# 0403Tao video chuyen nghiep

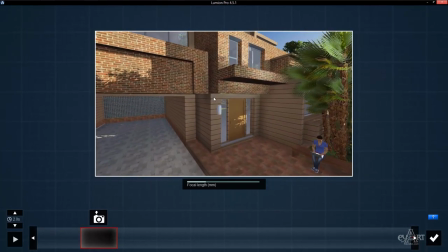[3:59]
Đặt các vị trí sao chơi hợp lý nhất
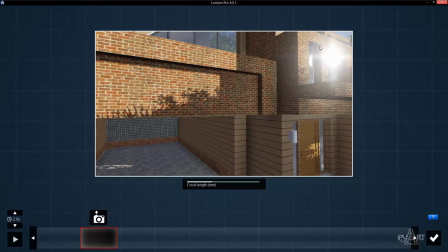[4:01]
Tôi chọn vị trí này Các bạn chú ý Chúng ta sẽ cùng nhau cố tình cân chỉnh sau vị trí mặt trời phản xả ở đây Sau đó chúng ta nhấn phím Space và nhấn phím E cho thấp xuống
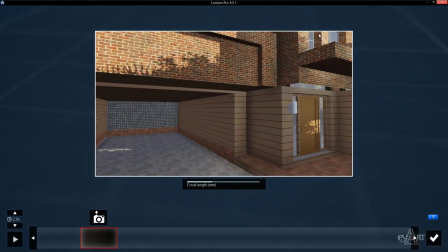[4:10]
Tôi cho thấp hoàn toàn Ok, sau khi cho thấp xuống chúng ta cùng nhau chụp tấm hình đầu tiên Ở vị trí mặt trời chưa tỏa sáng vào nỗ cửa sổ này Tôi bấm thứ nhất
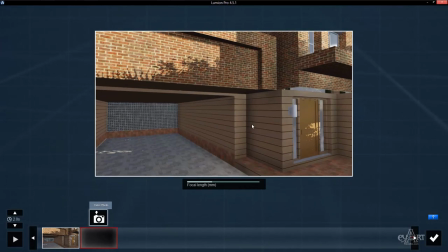[4:20]
Bây giờ các bạn nhấn phím Space và nhấn phím Q cho cao lên Đến đây chúng ta bấm cái thứ 2
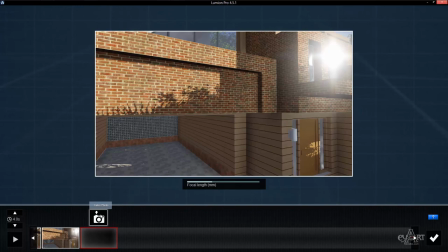[4:28]
Tiếp theo chúng ta cùng nhau nhấn phím Space và bắt đầu nhấn phím Q cao hơn Để khoe các đường nét khối công trình chúng ta
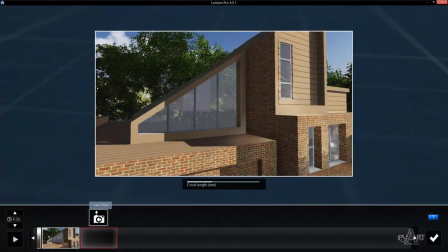[4:39]
Sau khi tới vị trí này Chúng ta cùng nhau bấm text photo lần thứ 3 Và chúng ta cùng nhau đánh rô trách vào đây Để kết thúc quá trình tạo video thứ 3
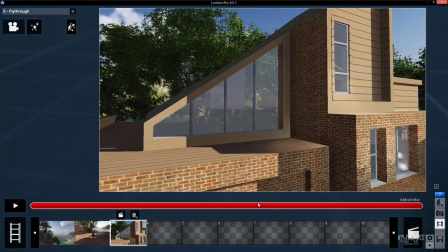[4:48]
Khá đơn giản phải các bạn Tiếp tục chúng ta tạo video thứ 4 nào các bạn Tôi bấm vào biểu tượng này Và cũng record
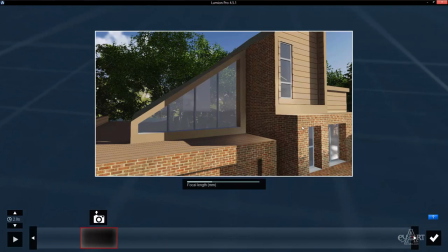[4:55]
Để có một video thực sự cho nghiệp Chúng ta sẽ record từ bên này qua Tôi nhập phim D
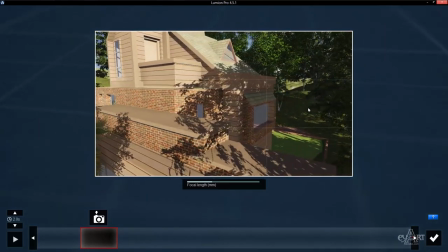[5:01]
Và lấy một góc đẹp Với kép dùng gần lại
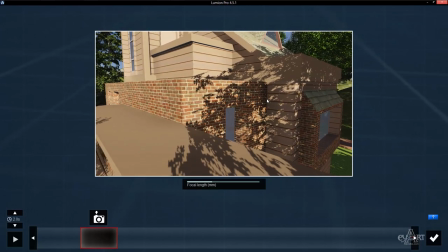[5:07]
Chúng ta cùng nhau cho xa một chút Và cao lên
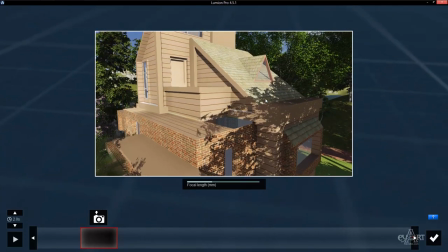[5:14]
Để thấy được khối mái của công trình
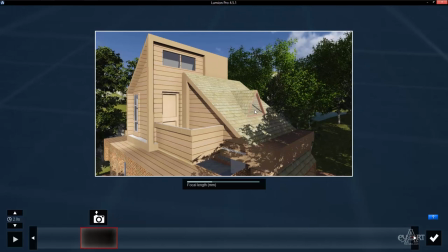[5:20]
Cao lên chút xíu nữa Bây giờ tôi chụp tấm đầu tiên Sau đó các bạn nhấn phím Space Và nhấn chuột phải để xoay Sau đó kết hợp nhấn phím A
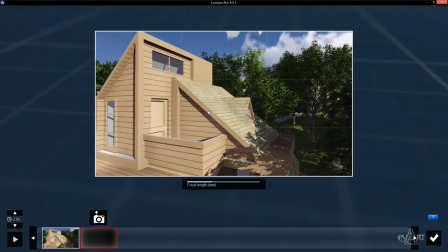[5:35]
Và nhấn phím S Dung xa ra một chút
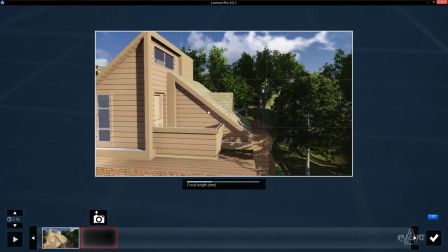[5:41]
Sau đó chúng ta bỏ phím S Vẫn nhấn chặt phím A
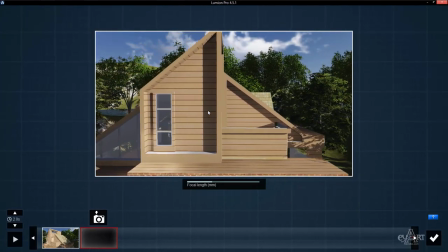[5:47]
Thật tuyệt phải không nào Tôi sẽ chuyển gọi này Vậy là tới đây Tôi bấm vào tầm thứ 2 Ok
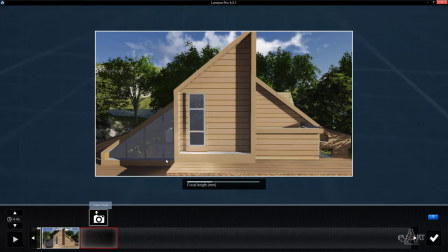[5:57]
Tiếp tục để công trình hiển thị tốt hơn Tôi nhấn phím S Nhấn phím Space S
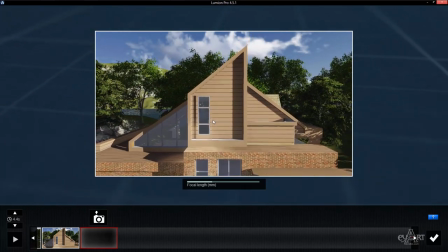[6:03]
Và cho xa ra Chỉ cần tới đây thôi Và tiếp tục bấm vào đây Kết thúc video thứ 4
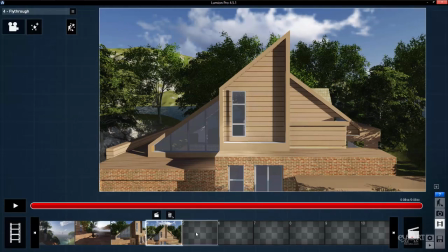[6:11]
Để tạo một góc nhìn lạ hơn Chúng ta cùng nhau bấm vào video thứ 5 Kết xuất một video nhìn từ trên xuống Tôi bấm vào đây Và cũng được co
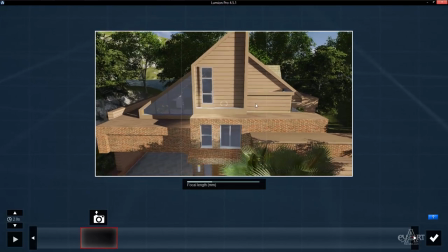[6:21]
Đang ở này chúng ta cùng nhau nhấn chuột phải xoay lên Và nhấn phím S Tôi xoay
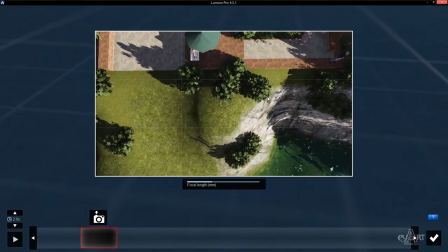[6:29]
Xoay tương đối ổn áp Chúng ta bắt đầu nhấn phím VK Vật lại một chút Nhấn phím Q
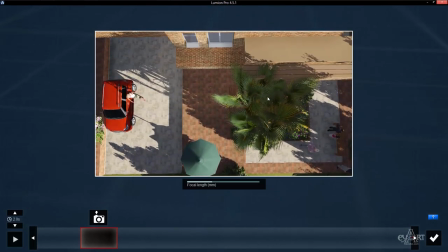[6:35]
Lên trên Và chúng ta chuyển qua bên tay phải bằng phím D
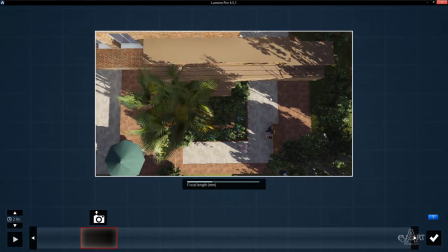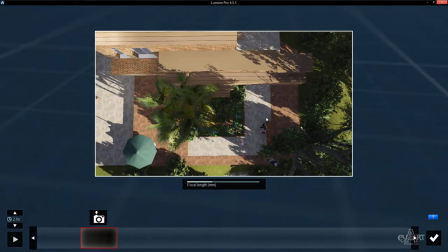[6:46]
Chúng ta cùng nhau zoom vật lại một chút bằng phím VK
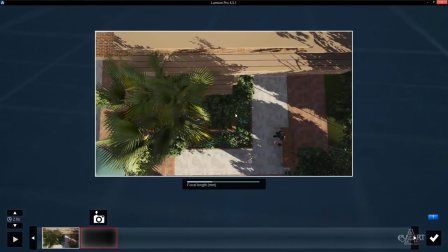[6:50]
Rồi ok Bây giờ tôi chụp tấm đầu tiên Sau đó các bạn nhấn phím Space Cộng phím A chuyển qua Trong quá trình nhấn SPAY của A Chúng ta nhấn phím S
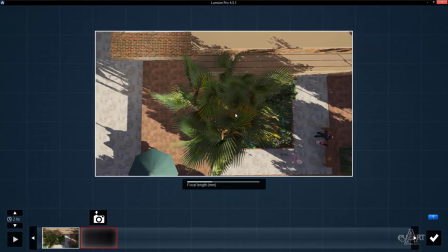[6:59]
Để zoom xa hơn Đúng không nào
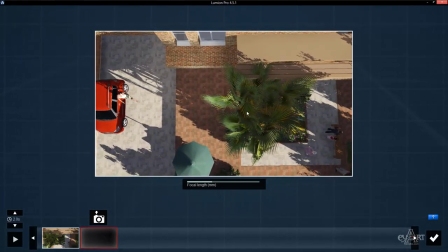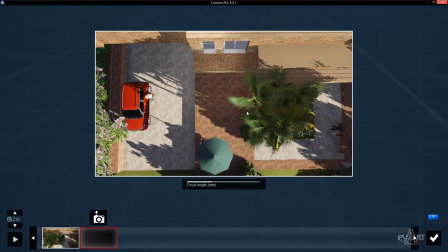[7:08]
Cũng khá đơn giản Được góc này Chúng ta bắt đầu chụp tấm thứ 2 Bây giờ các bạn nhấn phím E Và xoay đối tượng Để lấy 1 góc tổng thể
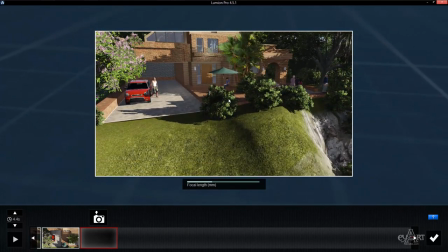[7:25]
Tôi nhấn phím VK Zoom lại vàn chút Và nhấn phím Q
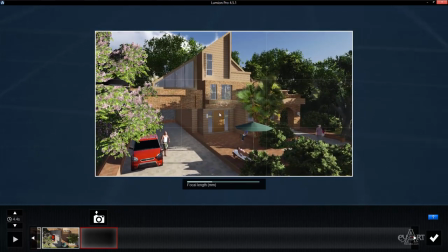[7:32]
Đặt đối tượng sao cho hợp lý nhất Tôi xoay lấy một góc đèn Ví dụ chúng ta chọn góc này Nhìn phím E thấp xuống Phím S xa ra chút
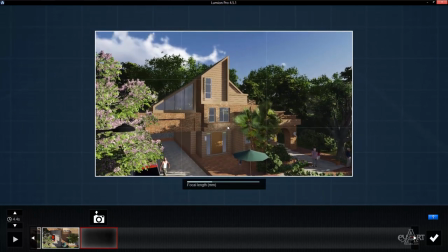[7:44]
Tôi để bánh báo một chút cho công trình hoành tráng hơn
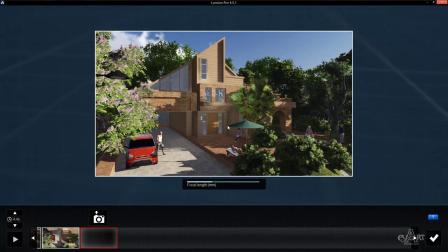[7:48]
Ví dụ thế này Sau khi chọn xong tôi chụp tấm thứ 3 Và tiếp tục kết xuất video này